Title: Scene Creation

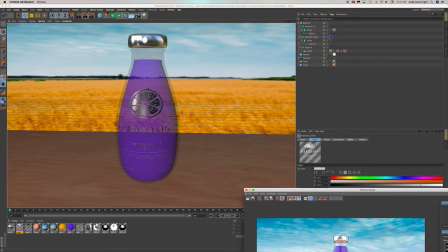Oh, and it does work. Look, cool. So what I'll do is I'll add this as well to the lathe,
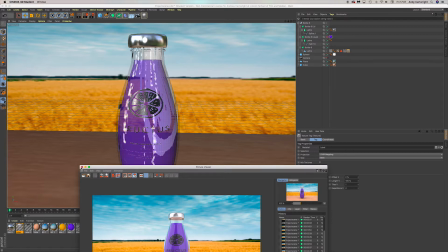and this will be a nice little quick insight as to how it looks.
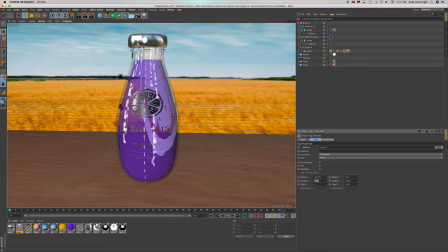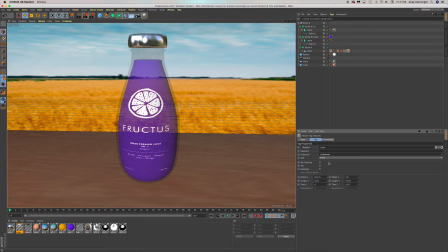And there we go. So that has reproduced the same effect. So what I'll do is I'll just delete that quickly. Quick save. We'll go back into the camera. And we'll render this out.
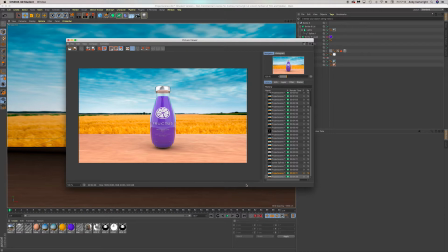So after some time rendering, this is the final product, and it looks really good. The change of the HDRI works really well,
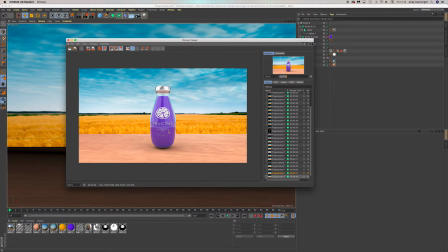as you've just got two bright bars, which works really effectively to highlight the product. It might need to have its rotation changed just a little bit so that so you see you've got the reflection there,
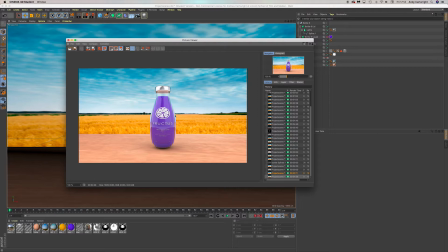a black bar reflection there, you've got a black bar again. I might just try and center that a bit better. In addition here, you can also see the wooden table, so that might need to be drawn back a bit. But in terms of the like the label and the cap looks really good, especially with a high roughness.
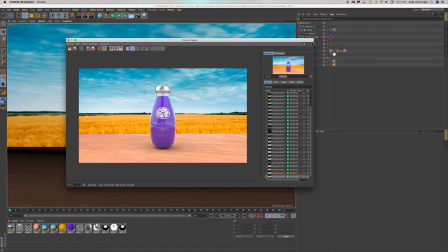It looks really realistic. However, the label will need to be addressed. I've noted down that the smaller text here is you've got fresh pressed juice #1 organic. The fresh pressed juice looks really well. It looks really good. Sorry.
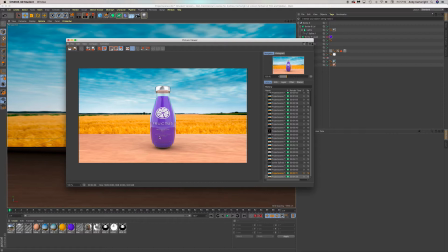However, the other fonts such as organic and the different fruits definitely need to be either enlarged or made bolder, or being put into a bolder typeface. I think that'd be really beneficial.
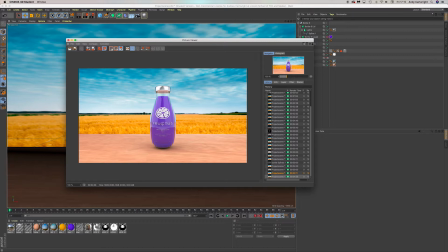And I've also as well noted that it could all do with being pushed up slightly or condensed. Having so the logo here looks really good. However, like the title as well,
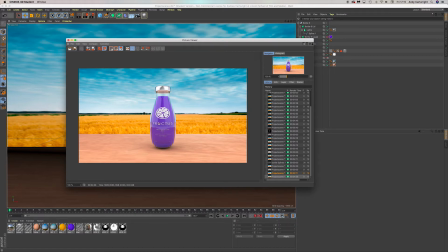the product name fructus could also be doing with being put into a bolder typeface. I've also as well included the milliliters and ounce weights.
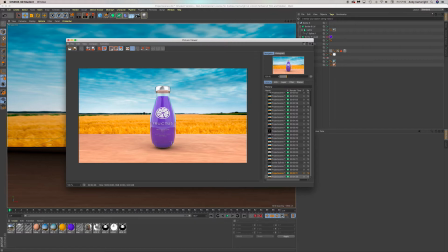Or volume. They could also do with being put into a bolder font. And yeah, I'm also contemplating now, because this is meant to be a minimalist product,
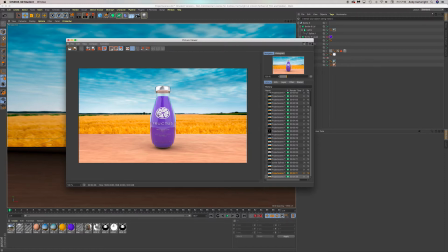does the branding, the way in which this looks, does it suit the background? And I'm going to play around with this, because obviously I've said before that or if I haven't, the table I don't think ties in very well with the background.
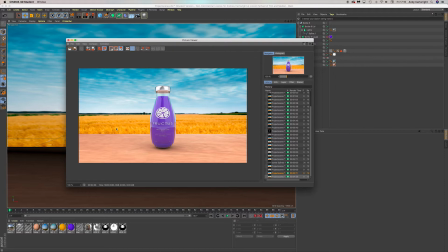It's two kind of like merged pieces which don't necessarily support each other or complement each other. So I might try a more modern, cleaner background, where I might use like a marble
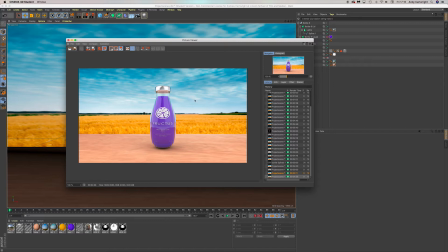surface on the bottom, on the floor here, and then like a plain white background or a black background or something like that. Something to make it, something maybe just to mix it up and suit the branding here in the label. Apart from that,
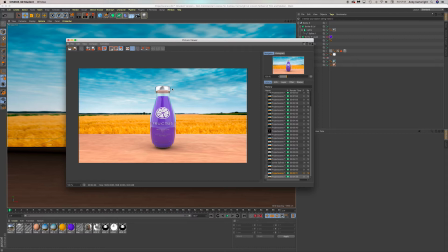this will pretty much be the final aspect of the modeling. Obviously, I've got different colors.